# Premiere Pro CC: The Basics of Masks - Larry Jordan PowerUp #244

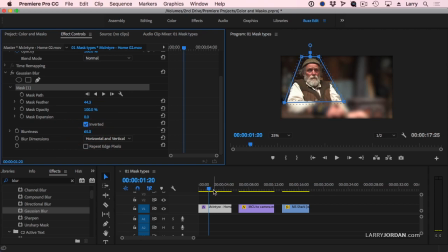4:05 Now, while it would be nice to have him be that much in focus and the rest of the background out of focus, that does have what could best be called a artificial look, but so we're perhaps a little aggressive on the blurriness part. Let's set it to something which is a bit more believable, which is, say, 18.
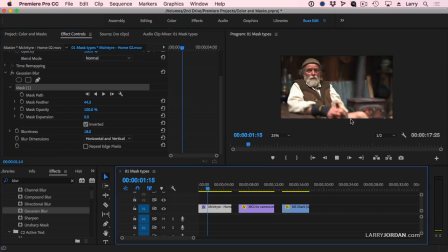4:24 And now when we play this back, yes, we see this, the fire going in the fireplace. Yes, we see his hands and his knee. I haven't changed the composition at all. But your eye goes to that which is in focus.
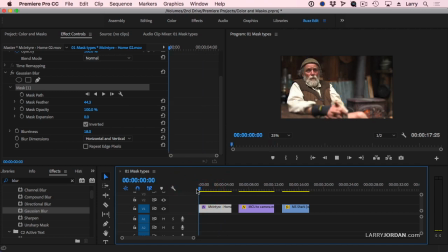4:35 And because the hands and the knee are out of focus, I can guarantee that the viewer is going to be concentrating on his face, not his out-of-focus hands or knee. Now, to be quite truthful, the eye goes to that which is moving first, and in focus second, well, brighter second, and in focus third.
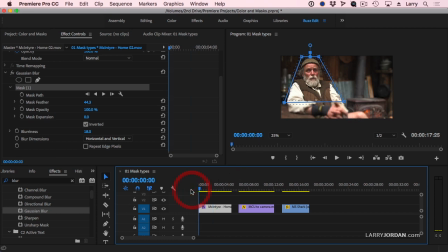4:53 So we still have an issue where we're going to see these, but because it's out of focus and because we really want to look at somebody in the face, not their fingers, we've given this a nice, softer look. Now, those of you who are being hypercritical will say, yeah, Larry, but look right here. That's in focus and that's out, and this is in focus and that's out.
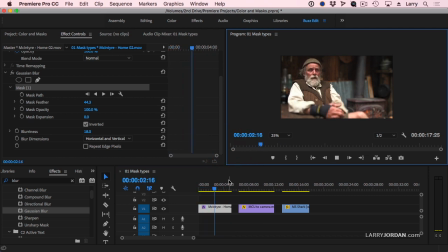5:13 Well, if you're interviewee, is that uncompelling on screen, drop some B-roll in to cover it. So there's points where even a mask can't help. Now, this mask is built into every effect, whether it's desaturation or pixelation or blurring or anything else.
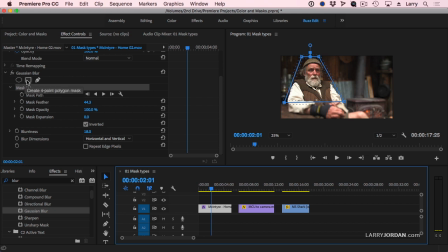5:31 All we have to do is select the circle mask or the polygon mask or the freehand mask, and we can create a selected shape and have that effect applied just to the area in or outside of the mask.
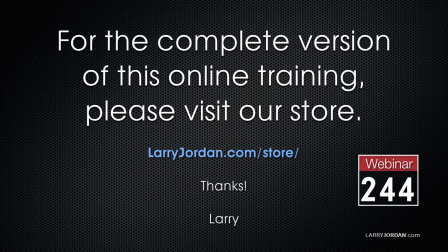5:44 This has been an excerpt of a recent PowerUp webinar looking at the practical uses of masks inside Adobe Premiere Pro CC. For the complete version of this online training, please visit our store at larryjordan.com/store and look for Webinar 244.
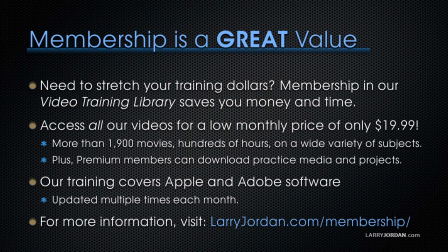6:04 By the way, membership is a great value when you need to stretch your training dollars. Membership in our video training library saves you money and time. You can access all of our videos for a low monthly price of only $19.99.
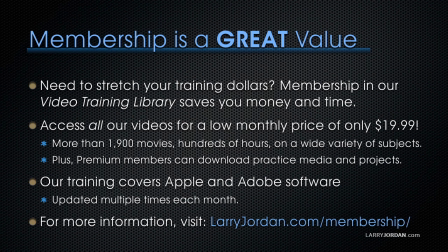6:20 That's more than 1,900 movies, hundreds of hours, on a wide variety of subjects. Plus, premium members can download practice media and projects. Our training covers Apple and Adobe software. We update it multiple times every month.
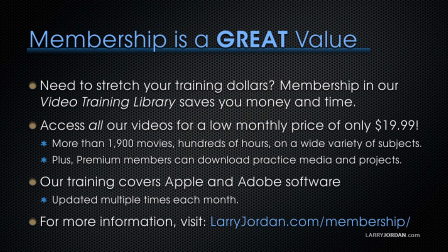6:38 And for more information, visit larryjordan.com/membership. And thanks.